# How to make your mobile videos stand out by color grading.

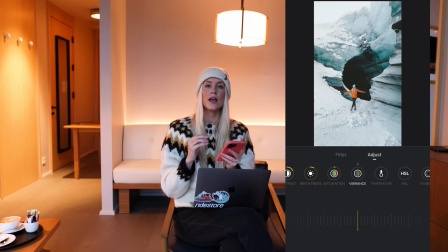I normally don't increase saturation very much because I use the HSL slider, and we're gonna go into that in a little bit. However, I do increase the vibrance on mobile videos a little bit because I just think it enhances the footage a bit,
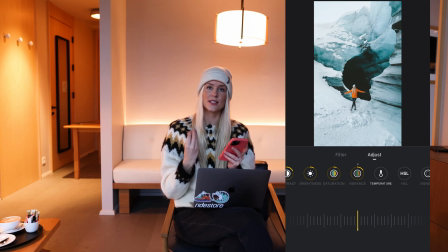and it's not as extreme as increasing the saturation. So we increase the vibrance a bit. Then we have the temperature, and you can control if you want to make your video look a little bit cooler or a bit warmer.
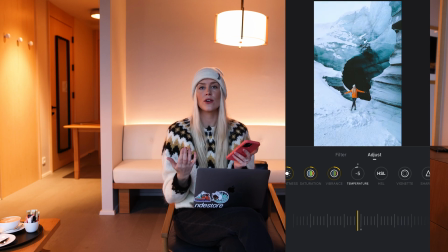So let's say you have a sunset, that's warm colors, but let's say you're on a glacier, you have cold colors. And this is just a slider to enhance that to your liking. Then we have the as L slider, and that one I use a lot.
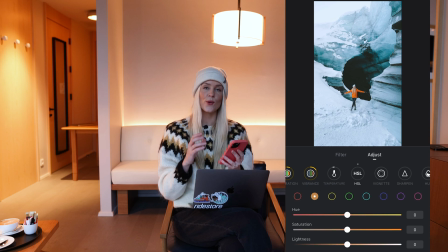And as you can see here, we can control each color in the image. So we have red, orange, yellow, green, teal, blue, purple, and pink. And I normally play around with yellows, green, and the blues the most.
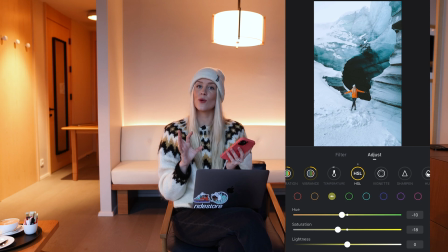So I like to make my yellow look a bit more orange, like a bit more autumn sunset-y vibes. So I'll drag the hue of the yellow a little bit to the left, and that's gonna make my yellows look a bit more orange. And quite often I also desaturate the yellows.
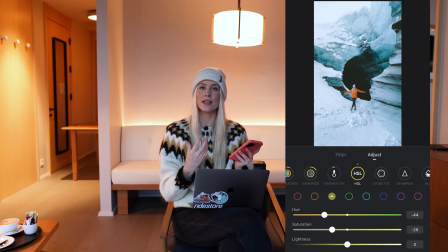I'm just not a fan of when the yellow color gets too strong, unless there's like a sunset video. But even then, I like to make the yellow look a bit more orange. It gives a bit like dreamier cinematic vibes.
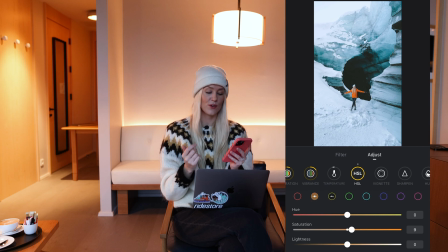Orange is quite connected to our skin color, so if I want to make myself look more tanned, I'm gonna bring down the lightness of the orange. So this works if you have a light skin like me, but of course it works in both directions.
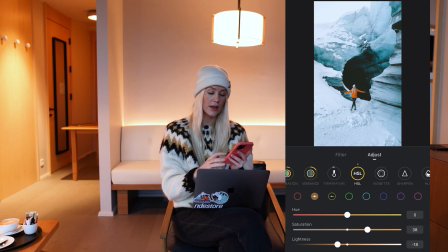If you want to make yourself look a bit brighter, you pull the lightness of the orange up, and then you can also control the saturation of the orange, which is also gonna affect your tan levels. I don't really touch the hue at all in orange because that's gonna make your skin look weird,
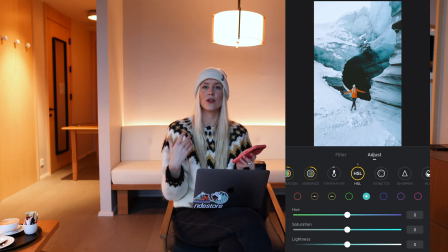but it could work if you have only a video of a tree in autumn, for example. The blues I like to also control because I'm shooting in Iceland where there are glaciers and there are a lot of blues in the environment,
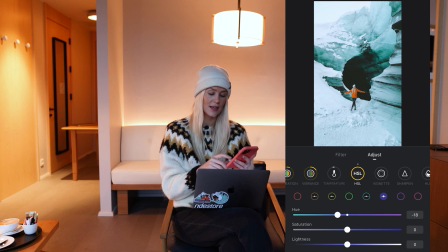and I personally like to make them look a little bit more teal. So then I drag the hue slider a bit more to the left, and then I will sometimes increase the saturation if I want a glacier or an iceberg to pop.
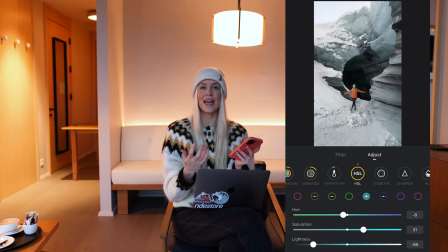And this is just all you can play with, but now you get the idea of the HSL slider. So it's very efficient and it can really set the tone and the mood of your video.
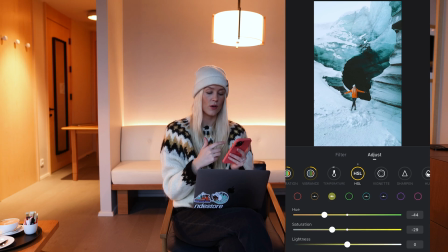You can also completely play with it and put the saturation of yellow down to zero, and then you're gonna get quite like artistic vibe. Like, there are so many opportunities with color grading. Next up, you have the vignette.
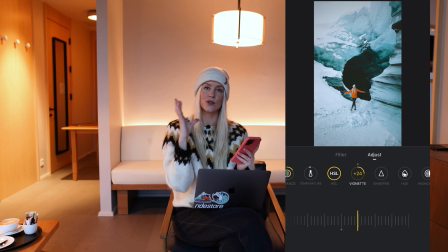So you can either make like a lighter circle around your video or a darker circle.
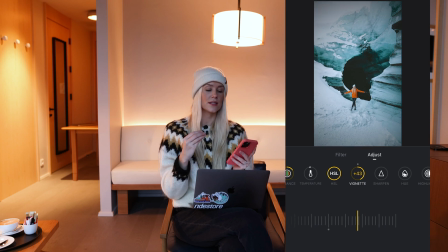I tend to create a more darker circle because then the middle of the video has the lightest part, and then your eyes get drawn into the middle of the video. So I like to, yeah, make the vignette a bit dark.
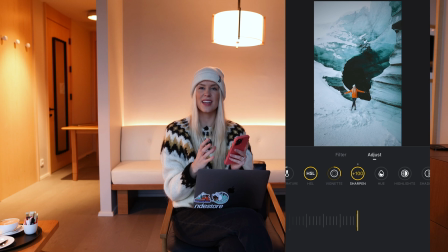I normally don't touch the sharpen button that much, just phone videos are quite sharp. I only do it if it's like maybe shot in low light. The hue, I also don't touch too much. And then we have highlights and shadows.
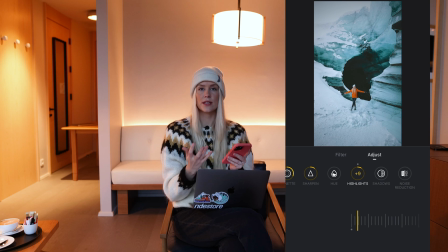And I increase the shadows if that's needed and bring down the highlights also if that's needed, all depending on the video. And you just need to experiment with this. Finally, there's noise reduction. I don't use that much unless I shot something in low light.
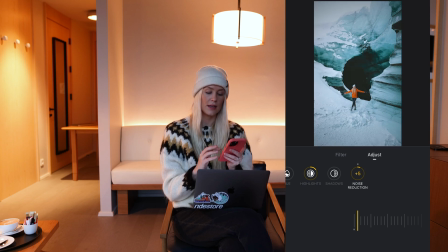Then maybe I add a little bit of noise reduction. So this was a crash course in color grading in VN, and I hope that this is helpful.
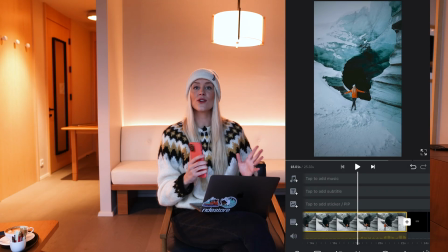And I'm so excited that you are gonna start to color grade your videos. It really makes the difference.